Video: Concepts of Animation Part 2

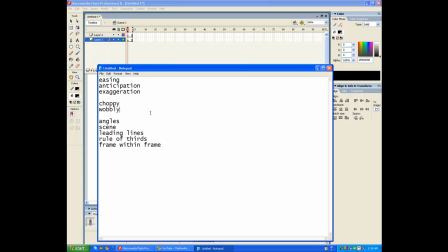Okay, next on the list is um it's gonna be angles and like how to set up a scene and how to make it look professional like movies.
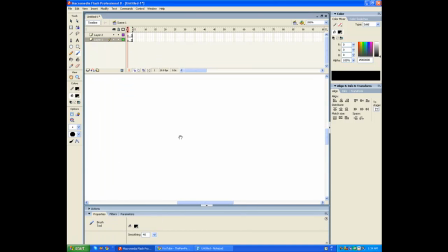And so basically angles what you want when you're drawing a background you need like a horizon point and
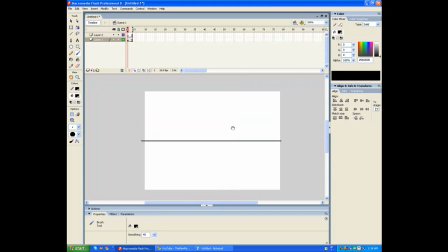what this will do like sorry okay so you have a horizon and what you want is a little point where all these like the background is going to be going towards this center point. So even like the clouds, like it's gonna go straight into it.
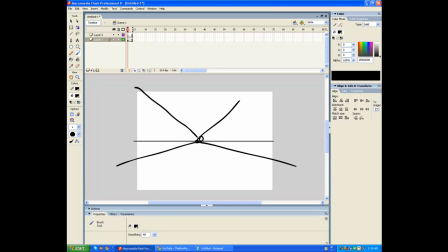So of course, like the further you go, the smaller it gets. And um, so if you're trying to draw like a building, have this end of the building really small,
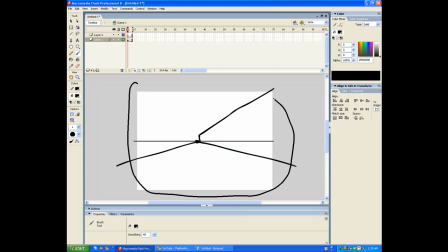and as it comes towards the screen, like this, like imagine this as a camera, and on the sides, when it gets closer, it's gonna be bigger. So here are the buildings, and then let's say you have like a little line, dashed line in the road.
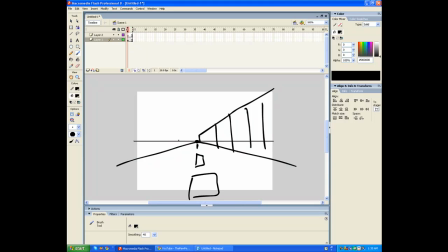It gets fatter as it comes closer to you. And same with people. If you have a little stick figure here, like this size, let's say, up close he would look a lot bigger, like that. And so basically, that's a uh,
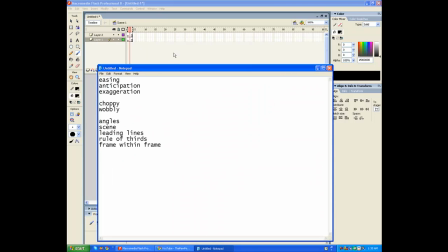major concept in angles and um, like a good scene, like a background.
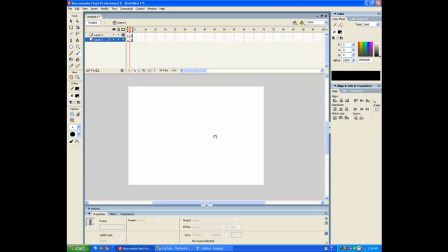And next we have leading lines. Now these are just concepts of like movies and the media. And basically, what leading lines are, they could be anything from like trees to like um, I don't know, umbrellas.
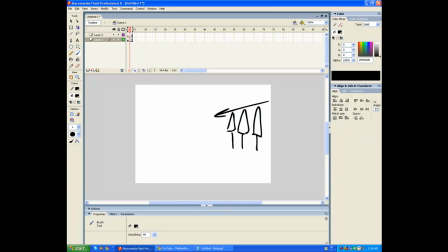And basically, what they are is like a line, like a constant pattern where your eyes will like follow it. And so, like a good example would be like railroad tracks. Those are used kind of often. So they could be curved and everything.
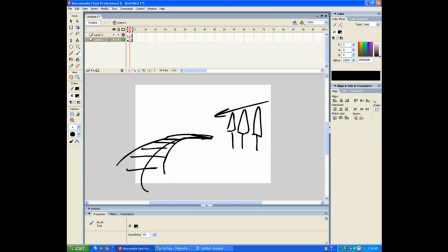Like as long as your eyes will follow it, like this would be curved like that, and your eyes will just follow through the scene.
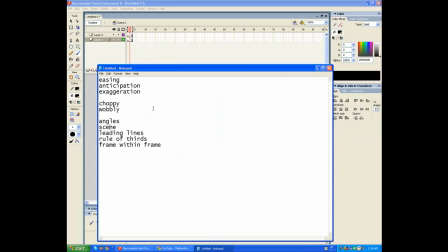And it's like an artistic concept, I guess.
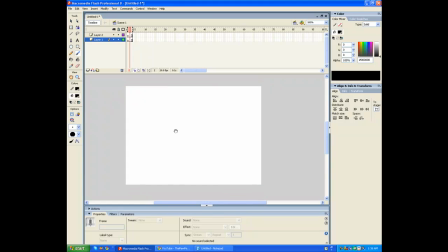And here's probably one of the most important thing is it's called the rule of thirds, and basically what it is like it's basically a tic-tac-toe box. And what it is
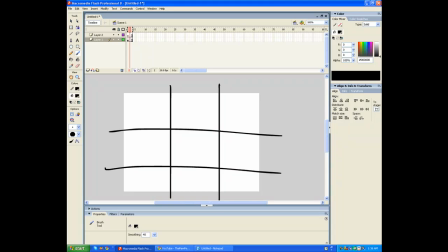scientifically or something, like it's proven that your eyes will follow this little path, and um, the first thing they'll see are at these four dots when you divide the screen into thirds,
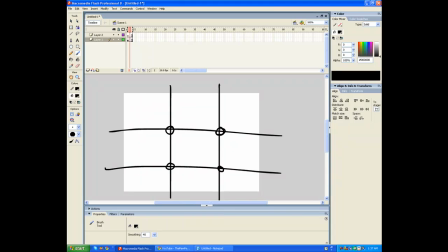horizontally and vertically. Um, your eyes will automatically look at these spots, just like skim through it. And basically, for rule of thirds, you would want like a character. You would have like a character's head here and maybe one back here.
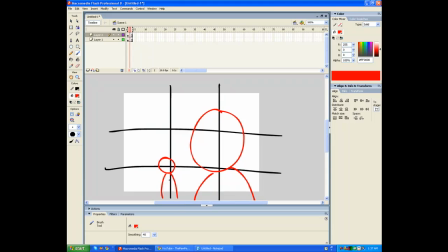Like let's say for like a scene where they're talking, and this guy's like talking right here. He's talking out of here. Basically, you just want to keep your guys aligned.
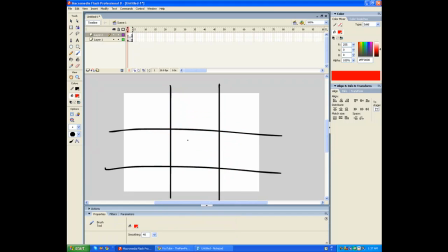And another thing is, this kind of annoys me when people are having like this scene where a character's flying towards the screen, and they just make the character go right towards the middle, and in one frame they're gone, and it's just like, what happened to them? You can't really go through a camera.
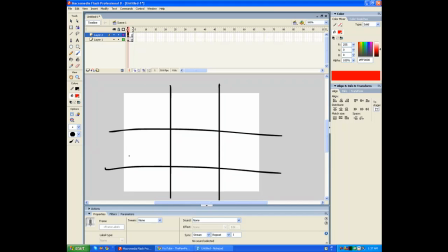We're trying to make this more realistic, so instead of having a wait, this doesn't really have anything to do with rule of thirds. But anyways, so a character's back here. He's coming towards the screen. He's right up the screen and he's gone to next. Um, no, don't do that. Okay, you can't go through a camera.
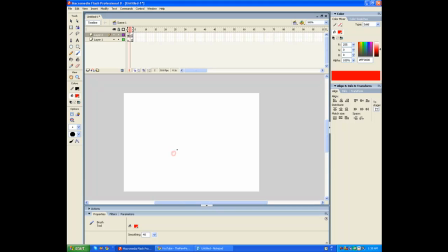Let's have the character from a distance come closer, and as it comes closer, have it go off to the side of a camera.